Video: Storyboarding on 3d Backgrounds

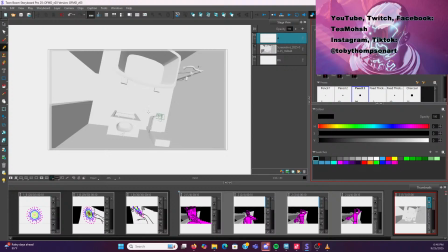8:18 So I said I acted this out at a poor angle to the camera. I actually want her to like end up in front of the sink, so her body should be angled to the toilet. But I'll probably start just by like drawing her feet, and then I can make her have, like take a couple steps back when I need to. And
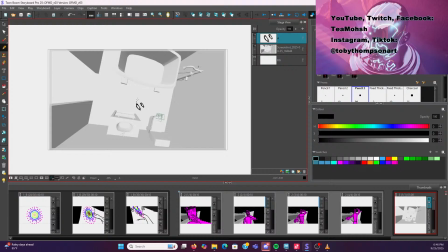8:40 I'll probably start her. I'm drawing very poorly, and I probably should like pay more attention to my what my rig actually looks like, but I haven't finalized the rig yet.
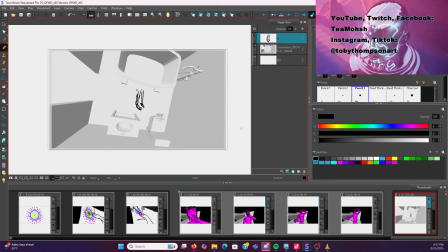9:01 Actually, you know what? I might just draw it how it is in my reference. I'm gonna have her take a step back. And I may have pushed this out too far after all, but we'll see.
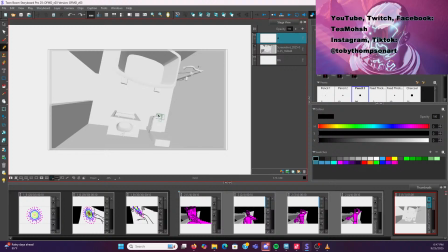9:19 So, whoops. Head's gonna be here. Although, how far down into that motion do I want her to still be?
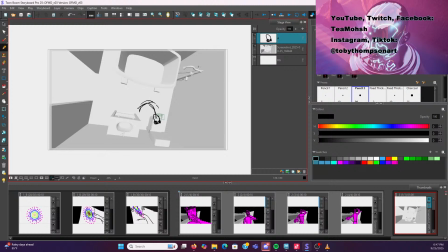9:36 I probably actually want her more like there-ish. Part of me wants to go react this out, but I think I'll be alright for a second.
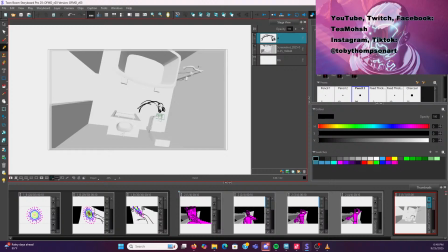scale is weird too. God, I might need to go in and set the rig up. See if I can figure it out a little bit more.
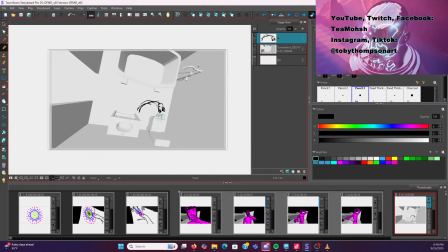10:08 'Cause drawing is hard, definitely. More comfortable doing 3D shit. But I try to do it all. So, alright.
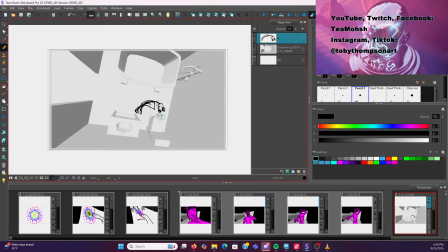And she looks really small and powerless in frame, which is good. But I think I might be drawing her a little bit too small, but that's okay. I just need to get the idea out and across.
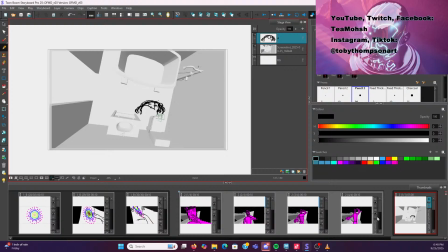10:42 So, yep, in the last shot I cut, this hand is still kind of facing down. I think her feet would probably be spread a little bit more than that too. Or at least they should be, so I get a better silhouette.
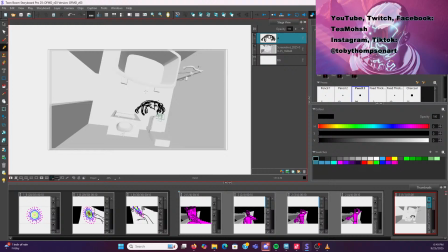11:01 That's kind of where her hand is. This is a really bad drawing, but give me a couple minutes, I'll be warmed up and drawing a lot faster.
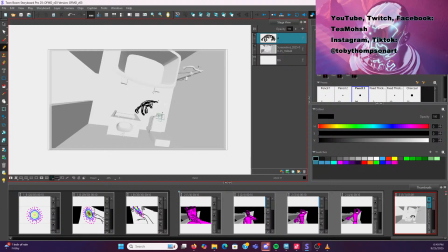11:17 I actually also think her head is too far removed from her body right there, so it'd be more like that. Wow. Hair dragging down, and this arm is up.
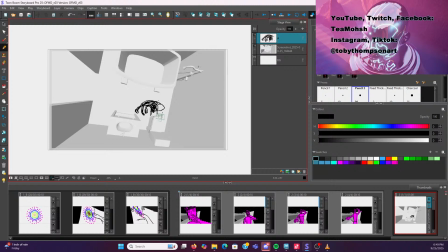11:32 Actually, I want it to start where her finger is like still at her nose in proper coke snorting position. Yeah, she does look too small. She doesn't look like she'd be able to stand up and like tower over the sink.
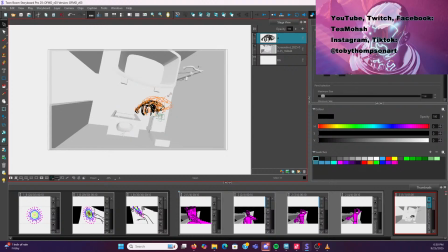11:49 So again, I'm being real lazy with this, and I'm sure my perspective is way off, but I'm not drawing this to be pretty. I'm drawing it to figure things out, get the idea across. I think that's quite a bit closer. This is also a really fucked up perspective, so that makes it kind of hard.
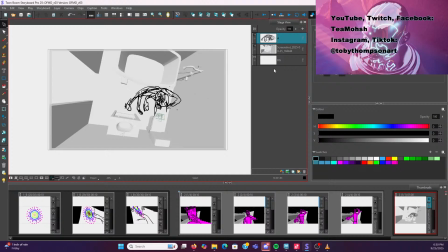12:13 Cool. Yeah, that's closer.